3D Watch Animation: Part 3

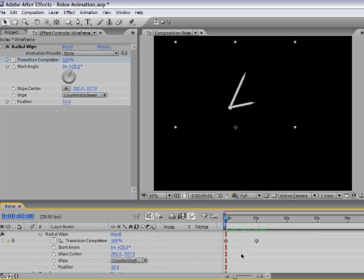And make sure that I will see all of my radial wipe properties, and then you can just marquee everything, because we need to make sure that we are copying everything: the transition completion, the start angle,
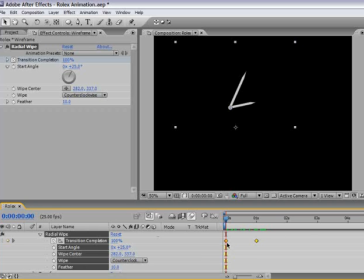wipe center, wipe direction, and feather. Everything should come from this layer to the layer above it. So now go into edit and make sure you copy all the information. Go into 1 second in your timeline.
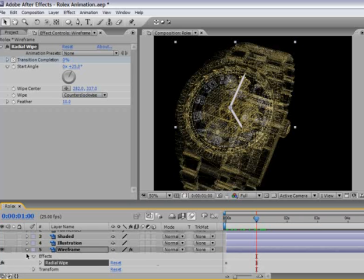You can close now this layer,
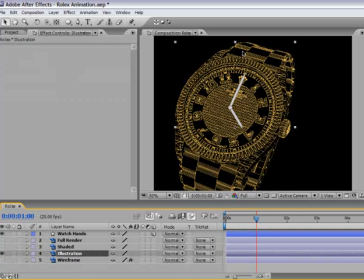and now I will make sure the illustration layer is active and I can see it,
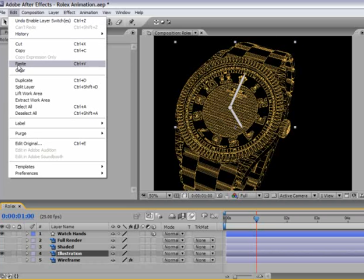and I'm going to go to edit and paste all of the information.
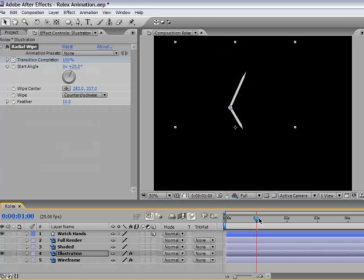So if I did it correctly, now we should get an animation which is similar to the one that we did on the wireframe layer for the illustration.
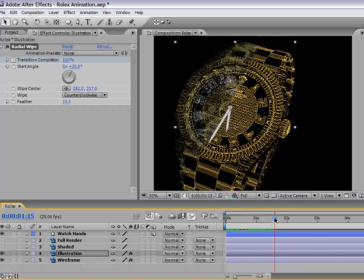So both of the layers should look something like this. First the wireframe, and then the wipe will reveal the illustration layer. But I think that we should increase the feather amount to something very high.
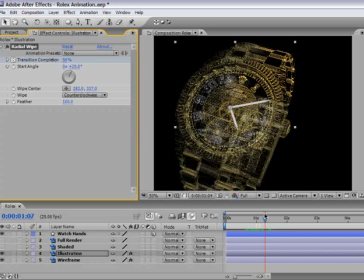I would say around 100. Using a high value like this will merge the layer very nicely together.
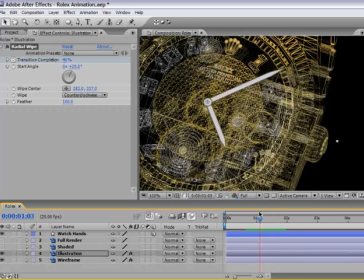And if we will zoom in, we will see that it is looking very much realistic, like we are really revealing the heart of the clock.
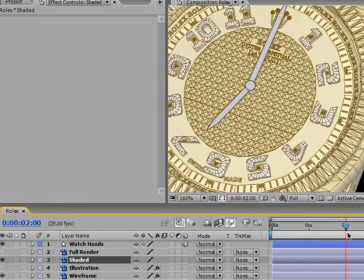Now I will repeat the same procedure for the remaining two layers again.
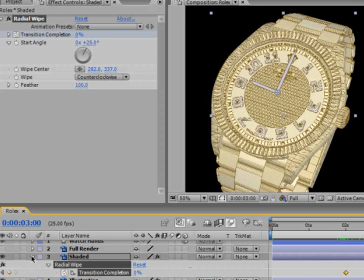I will paste the same information for the shaded and for the full render layer at 3 seconds and in 4 seconds in the timeline.
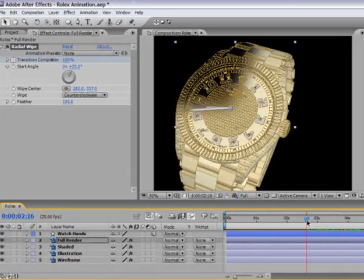Now we can start to see the result, and we can see that the layer reveals themselves and the watch is moving from one mode to another.
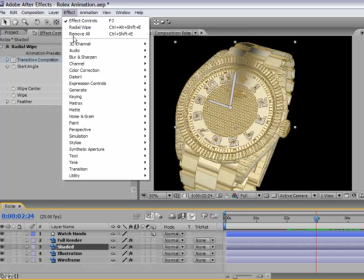I think that the shaded layer looks a little bit pale, so I will add a curve adjustment to it.
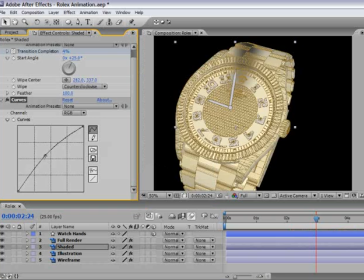Playing with the curve, I think that we can easily match this layer. Yes, this is much better to the layers on top and in front of it.
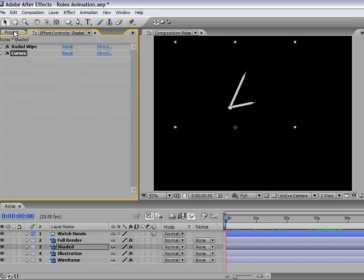So now we can close down all of the effects, come back to the project panel,
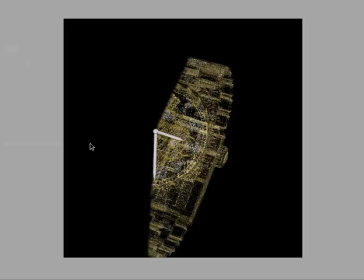select the composition view, hit tilde, and let's do a RAM preview to see what we have here.
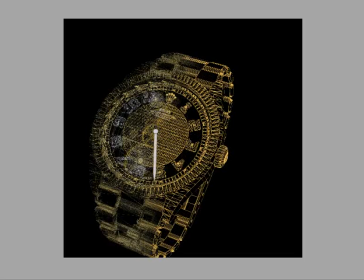And this is our 3D watch revealing itself, which came out pretty nice.
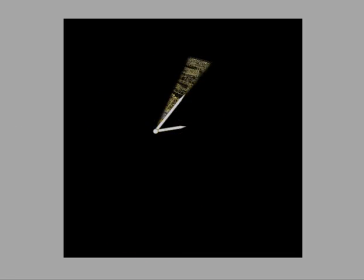So now we need to finalize it with our last design.
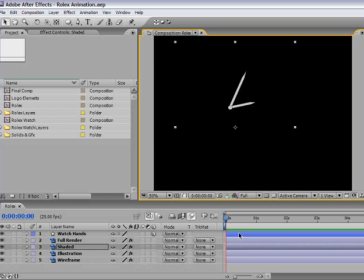Okay, I will return to the full interface, and now of course we have our final watch animation,
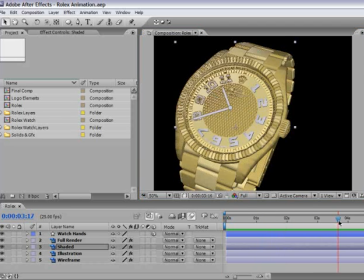which we can use it as a pre-comp, which means that we can take this comp and put it inside another comp.
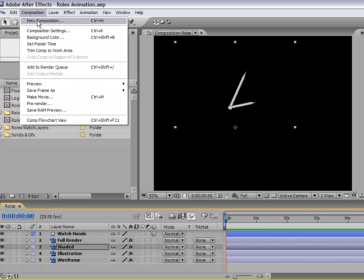So you can go to composition, new composition,
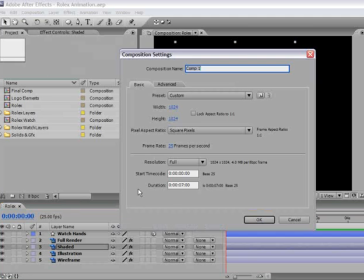or even better, just press the make new composition button and it will call up the same dialog.
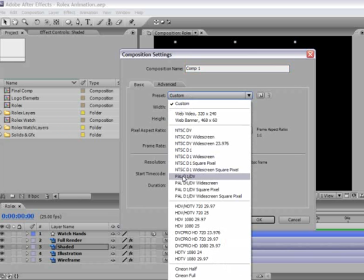So from here we will choose a preset. Now I'm choosing PAL because I'm working in Israel.
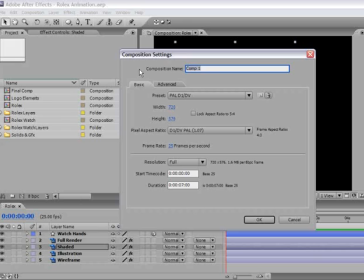You of course can choose NTSC or whatever fits you. And I will rename this composition by the famous known name in After Effects, Final.
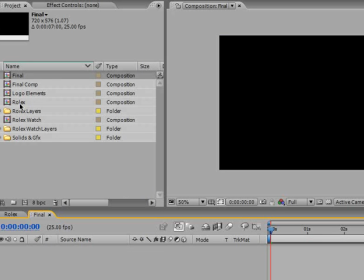I will drag the Rolex comp that we just finalized and place it in to the final comp,
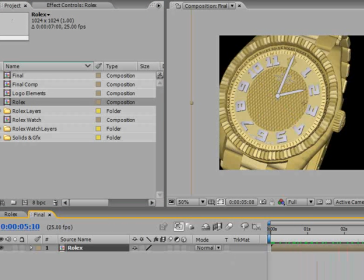and let's just scrub it because it is so beautiful, so we can look at it once again.
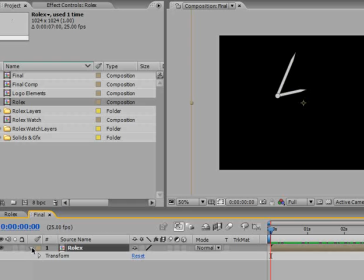It's a bit big for us because we worked in Photoshop in 1024 by 1024, so let's just do some scale animation.
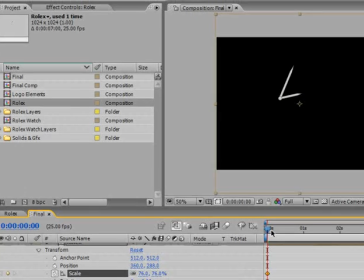We can start from around 76% at the first keyframe,
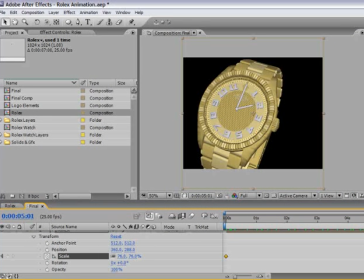and then around 5 seconds, we will change it back to 100%.
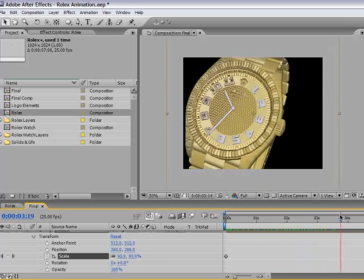I think it is contributing to the animation because the watch is not just sitting there, it is coming towards us.
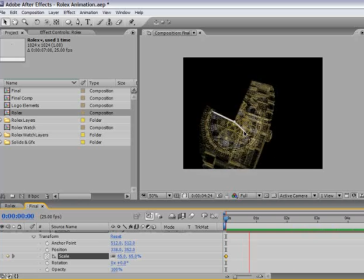Because we have those pixels, it will be just a waste not to use them. Don't you agree? I know you do. Okay, let me just look at it a little bit.
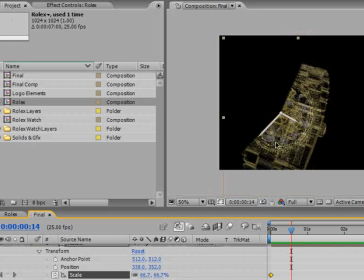And I think that, yes, if we take a closer look, I think that this layer can use some improvement.
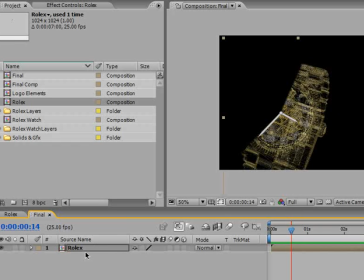So let's just select the Rolex composition, the Rolex layer once again, and we will make a glow effect on it. So we will duplicate it using Ctrl D or Command D in Mac, and we will name the upper layer Glow.
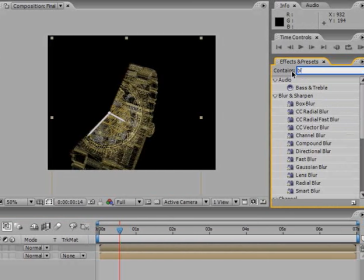Now I'm going to highlight the effect and presets and just write Blur.
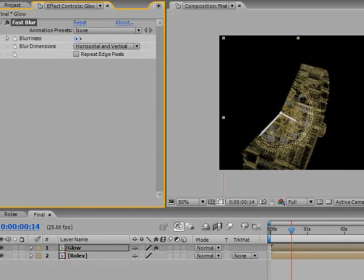Using the fast blur, I will drag the fast blur and change the blurriness to a value of 15.
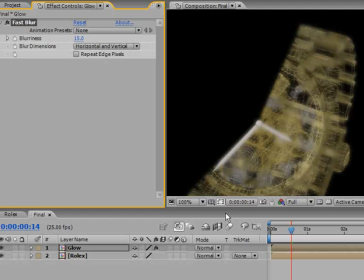Now this blurs completely the upper layer, so we need to take care of the blending mode.
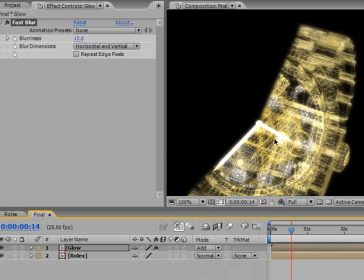I will change it to the edge mode. That does a good job, but it's a little bit too much for my taste. So you can use shift and plus in your keyboard until you find something that looks good in your eyes.
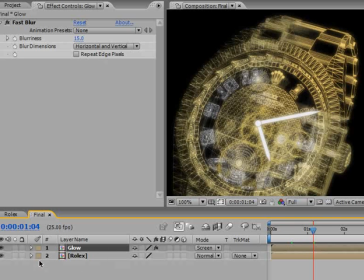And I think that I will stay with screen. But again, it's a little bit too drastic, so we'll hit T and just change the opacity to
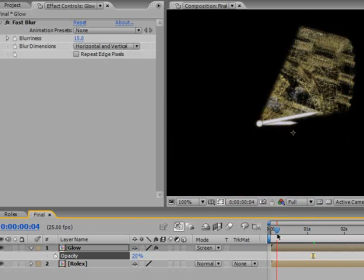20%, and let's check the other modes.
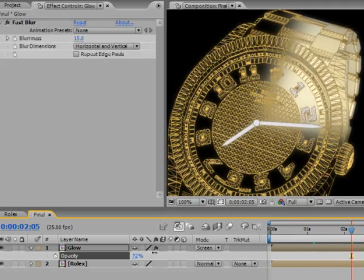For example, here in the illustration mode, it doesn't really do anything, so maybe we'll increase it to around,
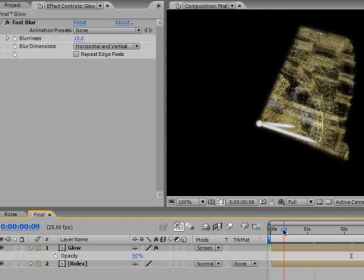I think that 50% will be nice value for everything.
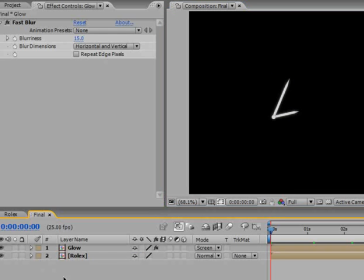So we'll zoom back and we will close the glow layer, and now finally we will create the background.
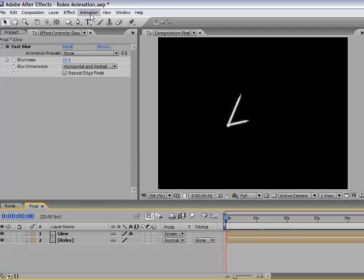You can go to the animation menu and from there select Browse Presets.
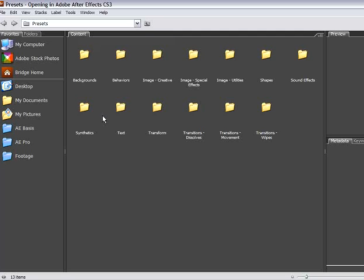This will launch the bridge, and now we can see all the presets that ships with After Effects.
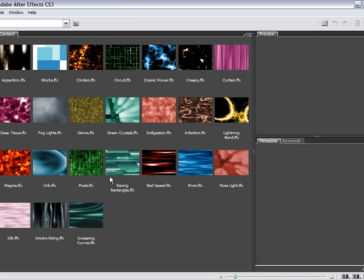I will double click the background folder, and here you can see all of them, and of course you can play with them and check what they are doing.
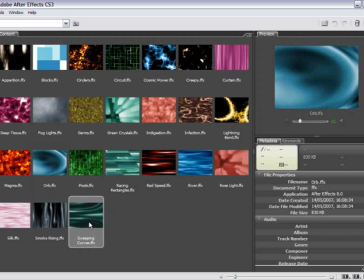There's a little preview here, but I will go with the last one. It's called Sweeping Curves, and the colors are actually very similar to the colors that Rolex watch are using in their design.
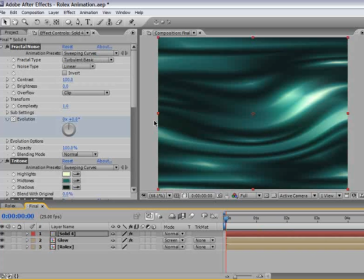So I'll double click it, and since there were no selected layers in After Effects timeline, this preset will create for us a solid layer and place on it all of the
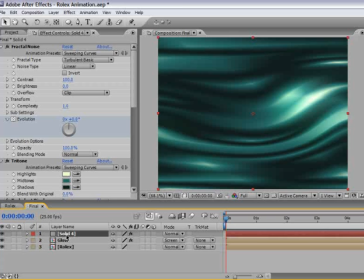necessary effect in order to create this wonderful animation preset that we just saw in the bridge. Now we need to extend the animation a little bit. So select the layer, hit the letter U in the keyboard,
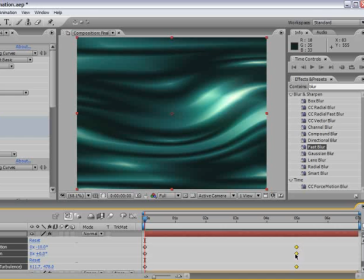and just drag the last keyframes until the end of the timeline.
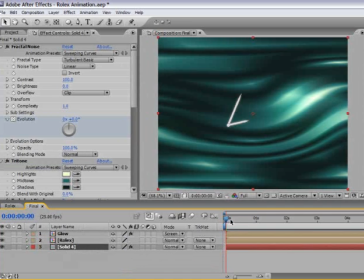Now you can take the solid 4 layer and just place it underneath our Rolex and Glow layers.
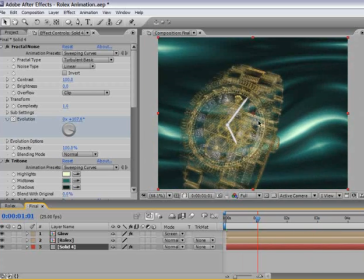So it definitely looks good together, this background that we did automatically and our glowing watch. Now we can return to the back layer that we prepared in Photoshop. Remember that we prepared a back layer, which we can use now in order to fill the background a little bit.
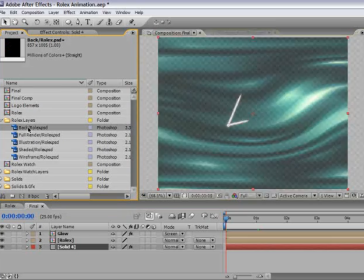So let's just drill down the Rolex layers folders, and this is the back layer.
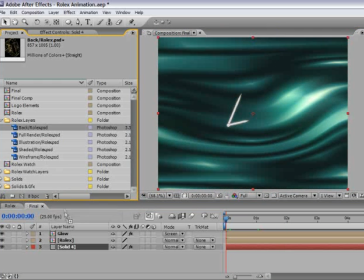Make sure you are on the first frame of the animation and drag the back Rolex between solid 4 and the Rolex layer.
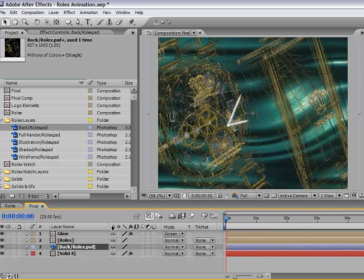We will use this still frame in order to fill up the background and just to give it a little bit of a high-tech look to our animation.
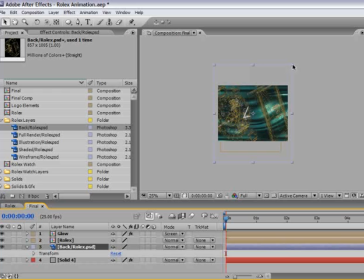So let's zoom out, and we will need to just use a couple of manual adjustments here in order to make things work for us.
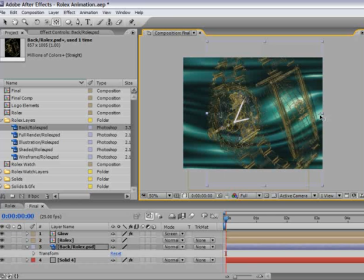So I'll change the anchor point of this layer to be at the right end, and then we will use some scale adjustment. At the first frame, we will scale it to be a little bit smaller, and on the last frame,
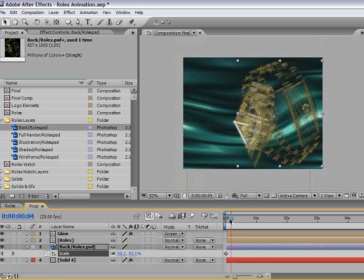we will scale it, I think, until somewhere around 90%. So it will flow with our watch animation. Over here as well, I will change the blend mode to add, which really shines this layer on the background,
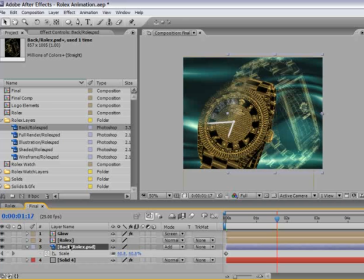and I think gives it a very gold look, which suits our need. And again, let's decrease the opacity to around 60%,
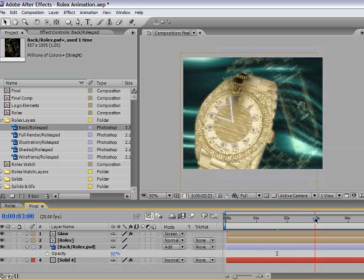so it will be merged into the background and not fill it too much.
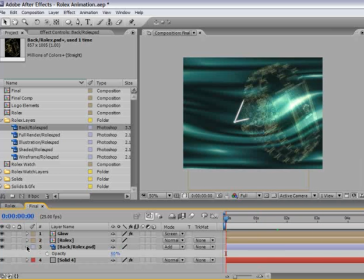Okay, lovely.